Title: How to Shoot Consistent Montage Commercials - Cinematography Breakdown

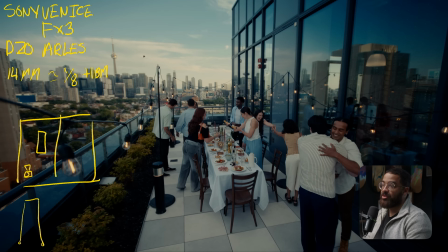And generally I kept the action, I did multiple options with this, happening in the center of frame. So if I were to draw just a grid, I'm not necessarily using the rule of thirds when it comes to the main action where I want everybody to focus, which is in the center.
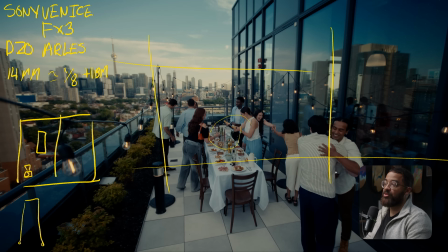But I do have things happening on the edges of frame to fill out everything, because every time that we would set up the shot, we had like, okay, we did this in the last scene where the movement was on the right and there was something happening on the left and the main action was in the center.
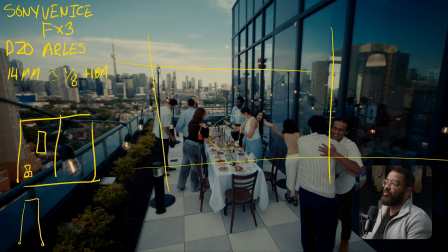So this is exactly what we did, because we have people walking in and greeting each other, and then we have the main action and happening here in the front, and then we can focus on everything on the background,
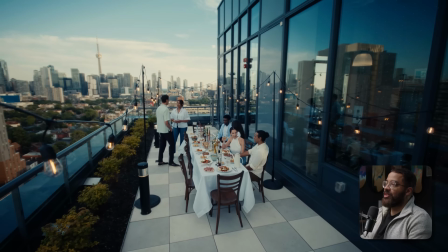which is the CN Tower, to kind of give us a location that's happening around the background. Now going into the sequence and talking about how the scene is playing up, the friends come into the frame,
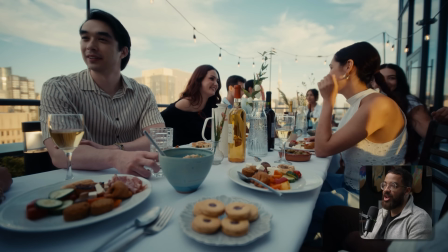they greet each other, and now they're sitting enjoying dinner, and we want a passage of time. So I'm not going to shoot that action of them sitting down with this next shot.
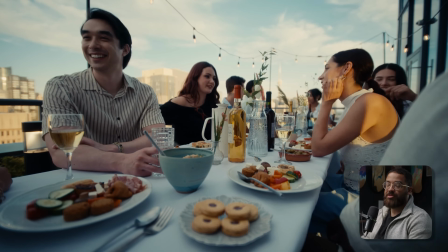With montage commercials, you want to really speed up time and not necessarily sit on action.
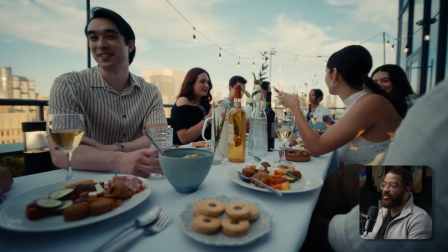So the dinner is already served, everybody is already having their appetizers and everything, and it's just a very casual thing.
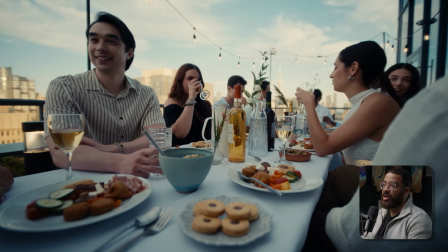So that just goes on with like the direction and then aligning with your director on that.
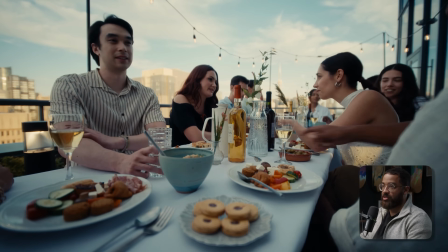But when we talk about the next shot of how this was actually done, this was shot on the Venice,
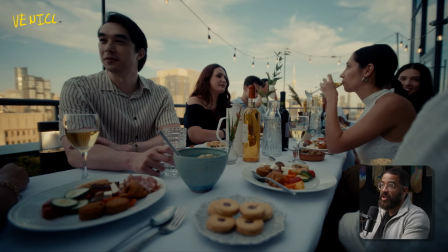and then at this point I'm on a lower pair of sticks, and this was a 21 millimeter. I really like to do the shot when going in and moving in. Generally, what we did is we basically upped our focal lengths as we were going.
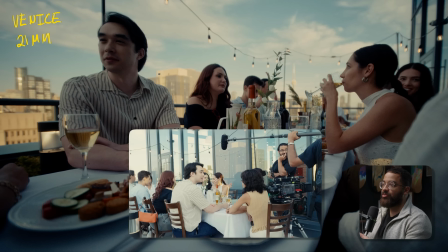So we got all the coverage from the 14 millimeter, which was just up in the corner. And then we shot all these certain kind of medium wide shots with a 21.
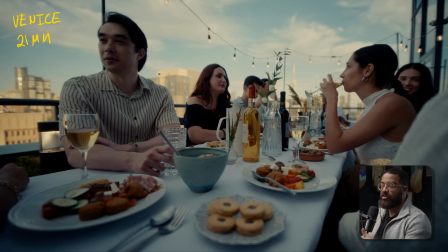And then we just jumped to a 40 millimeter, which you'll see later. And then something very tight, such as a 135, 90, or something in that range where it's supposed to be telephoto.
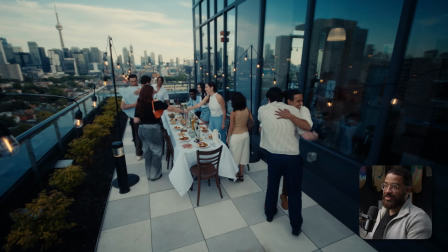So this is the consistent scene coverage that we did. We basically did a wide, a medium, and tight, which you're gonna see later.
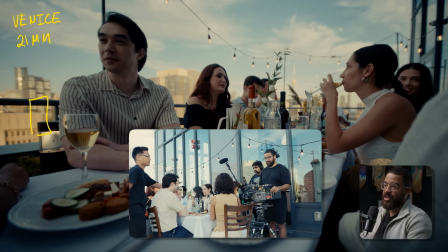So this is just me sitting at the corner of the table with the camera, and we are not using any lighting here.
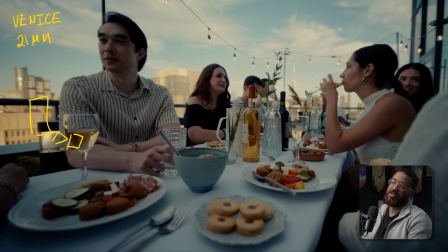We just have the practicals in the background to simulate, that they planned this because this is gonna go into the evening and that they're gonna need light eventually. So we're trying to make it nice and intimate. And then if we just look at this as a composition, we are focusing on what's in the middle of the table, which is the enjoyment, but we have multiple actions playing out on both sides of the frame.
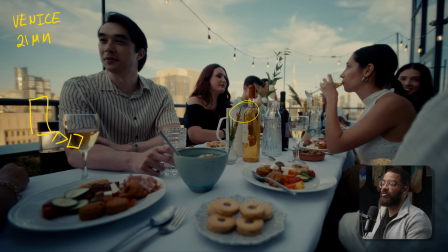And this is just very visually pleasing. I don't see any really dead space where I'm like, something could be there. So this is what I just generally look for when I'm trying to fill out a frame. And even in situations, she was leaned back, the talent here, with her arm,
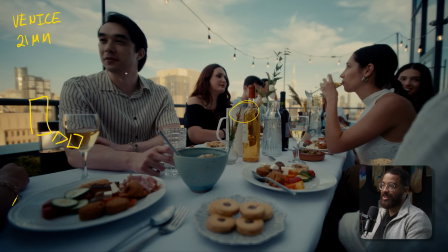and it didn't necessarily feel right because this guy is having a conversation over here, but it looks like he's talking to nothing. So what we just did is have her awkwardly lean into the camera, which looks really weird behind the scenes, but it looked very natural when you just see that arm.
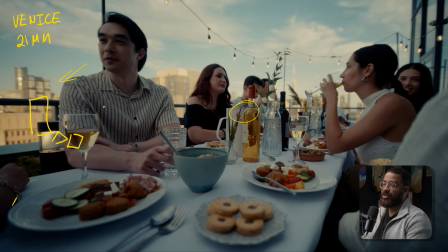And obviously, he's talking to somebody over here. But if that arm wasn't there, he would be talking to nobody. And then even having conversations, not necessarily across the table, but conversations in different places. And this just really helped fill out the frame. So this is a combination of you and your director going back and forth.
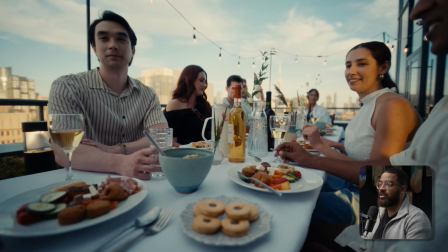And I'm like, something is really missing in that corner because it feels too dead. And then he's like, okay, we can easily do that with blocking and then just our talent.
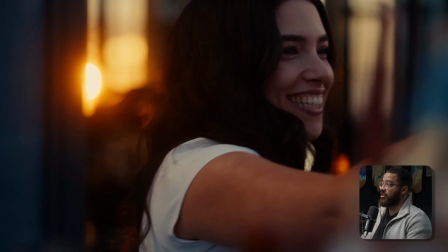So that is just filling out your frame properly. And then when we go to the third shot in the sequence, this is actually me going in for the tight of the shots and shooting over shoulders.
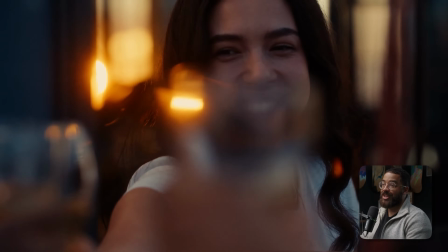And this is when we actually had to start lighting everything because this, again, passage of time, we wanted the sun to start setting.
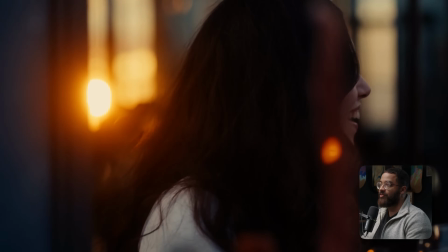And then this was just heavily done in the pre-production process.
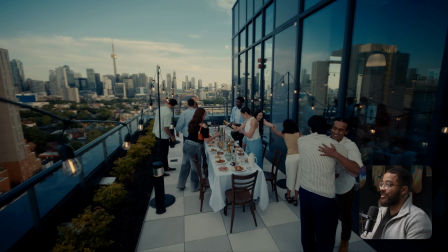We planned here to be basically here when the sky was about to set because the sun is off here in the background.
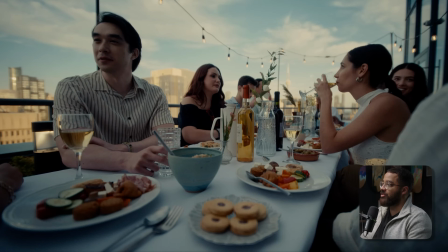And then as we go on, the sky starts to change and then we get those nice colors,
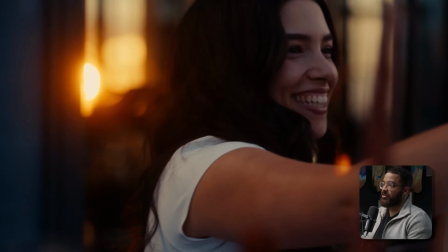and then eventually we get to a shot where the sun starts setting, and this was kind of used as the final shot in the piece.
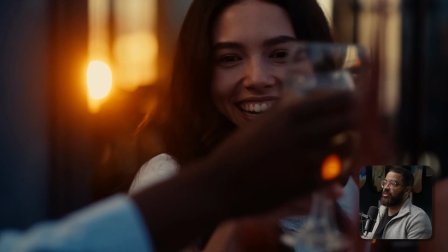And this was what we wanted to do and end on this high note.
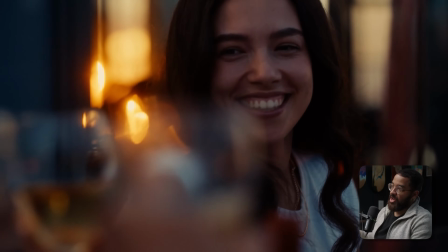We wanted to go from early morning to day to a dusk feeling when the sun is actually setting.
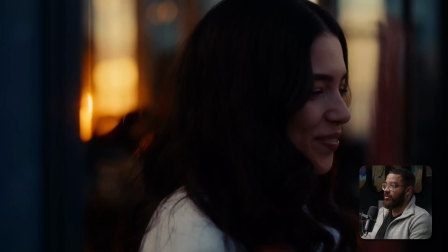So that is how we achieved that.